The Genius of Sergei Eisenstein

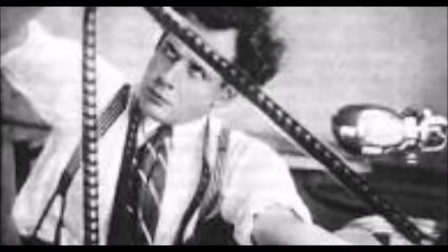The Genius of Sergei Eisenstein by Brian McGovern. Sergei Eisenstein was a Soviet film director, born in 1895. He is famous for his theory of montage and his films. He directed Battleship Potemkin, Alexander Nevsky, Ivan the Terrible Part 1, and others.
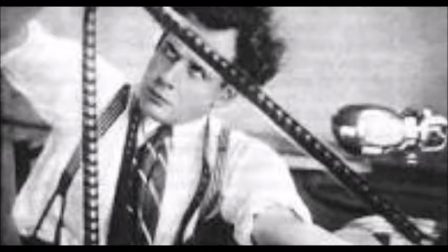His film Ivan the Terrible Part 2 was criticized by the Soviet government and would not be released until years later. The third movie was never to be finished, and Eisenstein died in 1948. Eisenstein uses montage and single images to transport the viewer to the event and add realism and depth to his movies.
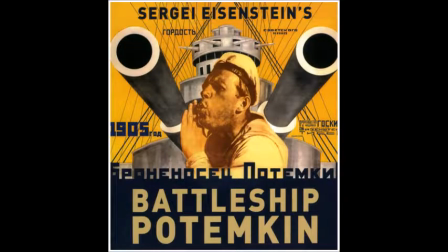Eisenstein is able to recreate historical scenes by showing the viewer many different images and perspectives from one event. In his book, Montage Eisenstein, Eisenstein says, using the montage method of the exposition and construction of the film as
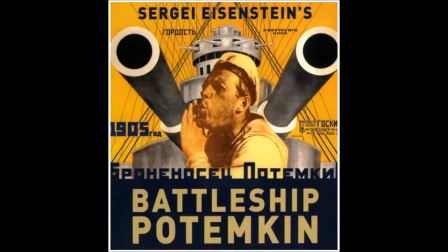a whole makes the actor's performance as well as environment sparkle with life. The first sequence to talk about is often regarded as his most famous.
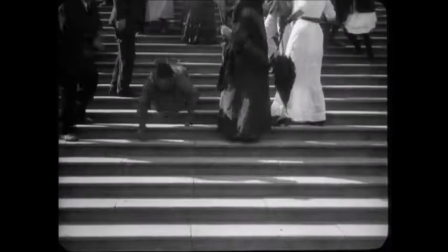The Odessa Steppes sequence in Battleship Potemkin is a great use of montage, and Eisenstein is able to add realism to the scenes using choreography and acting.
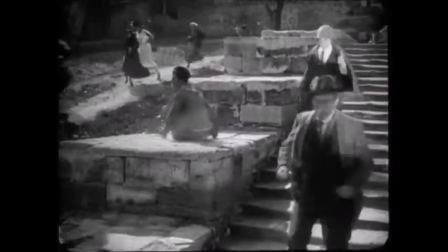The action begins and we see people running down the stairs, and in the initial shot we see just the legs of the fleeing civilians.
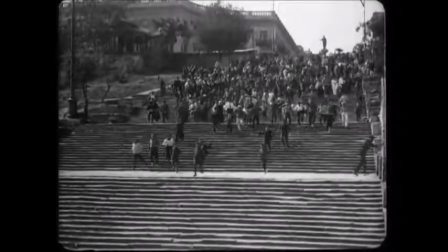Then we see frames of the civilians running from far away and can see they are going all different ways.
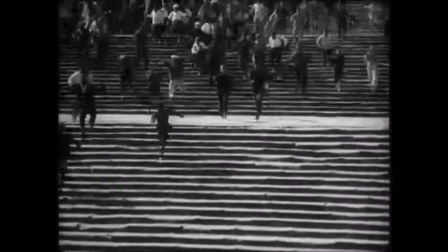This gives the sequence a non-scripted feeling which helps makes it feel real. People start falling down sporadically.
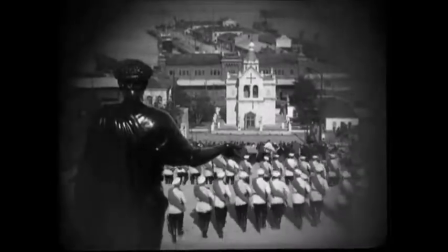This is followed by the backs of the soldiers as they menacingly approach the fleeing crowd.
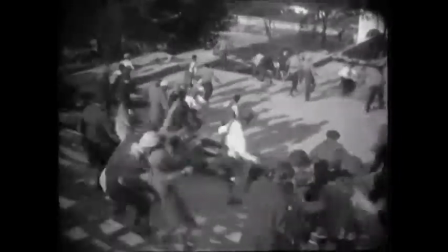The chaos invoked by the scene also gives it a sense of realism. When the woman with the baby carriage is shot, we see a close-up of her face.
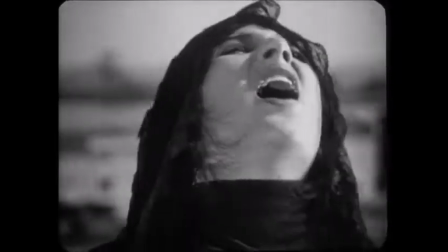She cries out and in this one image conveys her despair and the pain she feels from being wounded in the stomach.
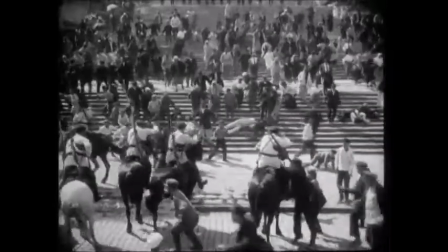The actress is given just a few seconds to convey this emotion, but the quickness of the shot gives it realism.
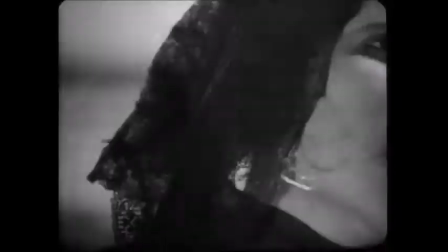The scene makes the viewer feel as if they too are running down the steps and just getting glances of the unfolding chaos.
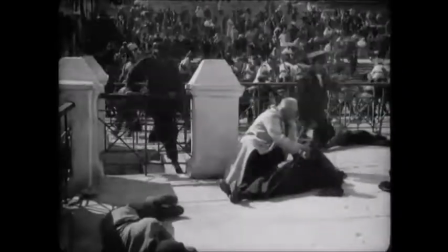He achieves this effect by showing the viewer different frames that are all from different perspectives.
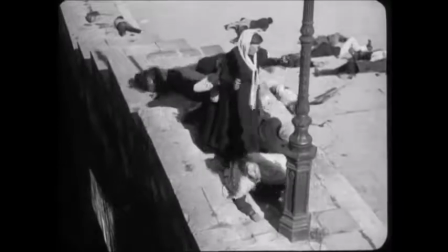It's as if the viewer sees what the actors see. In Alexander Nevsky, the use of montage is also able to give life to the Battle of the Ice.
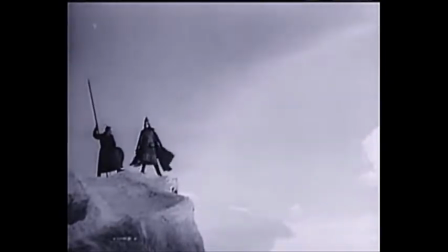As Nevsky and his men await on the ice for the Teutonic Knights, Sergei Eisenstein is able to make the viewer feel the cold of the battlefield.
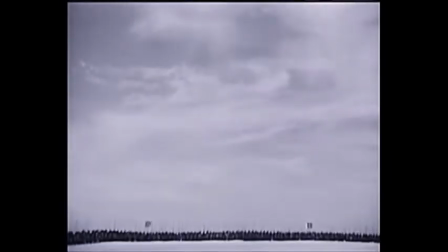The men await on the frozen lake and stare out into the vast ice-covered wasteland.
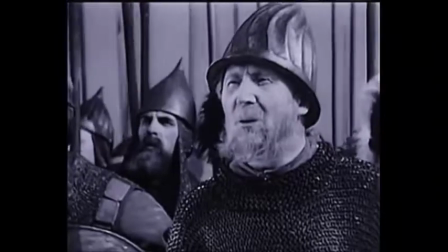The camera shows close-ups of several men looking off into the distance, awaiting the war, and the viewer can see the steam that comes from the mouth of some of the men.
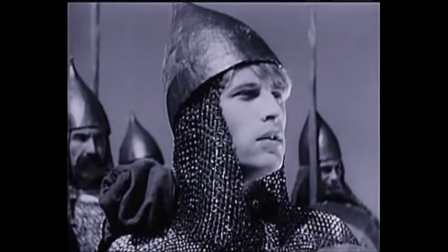This detail is important because it helps create a chill in the viewer and transport them to the battlefield.
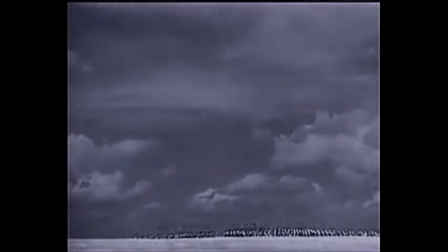The steam invokes realism, and this one image sends chills to the viewers.
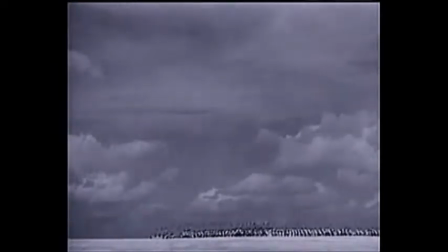The sequence begins slow, and the viewer has a sense of anticipation that rises with the appearance of the Teutons. They appear slowly and come into view as they appear on the horizon. As they get closer, the camera closes up on them, and we see the enemy charging on horses.
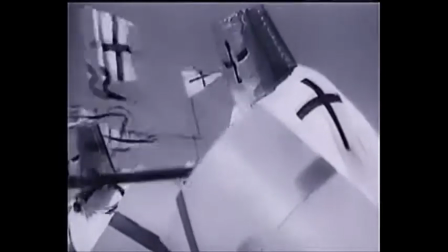However, we don't see this close-up of the Teutons until they are close enough for the characters to see them.
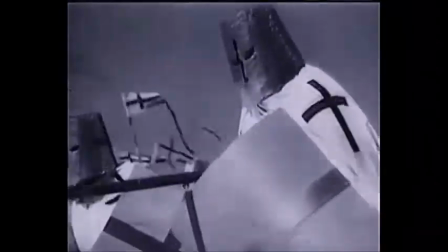This gives the viewer the impression that they are waiting on the battlefield, as we can only see what the characters do.
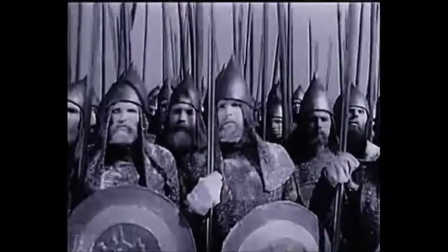Then it shows the characters awaiting the attack react, and once again the viewer is transported into the scene.
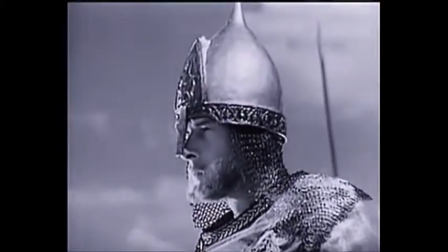Eisenstein is able to bring the sequence to life by showing the charge and the reaction of the protagonist to this monstrous force.
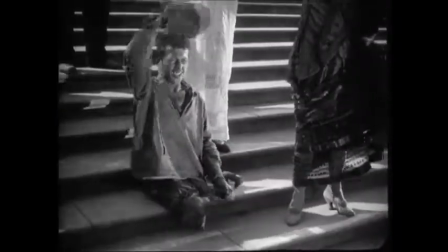All in all, Sergei Eisenstein was able to evoke emotion in his audience through his use of montage.
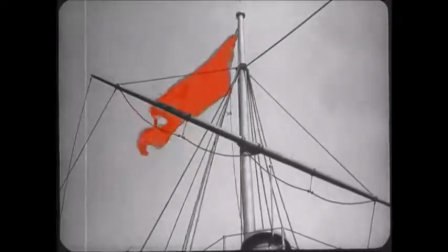He is able to transport the viewer to these different scenarios and help us relate to the story through background and images, as well as acting.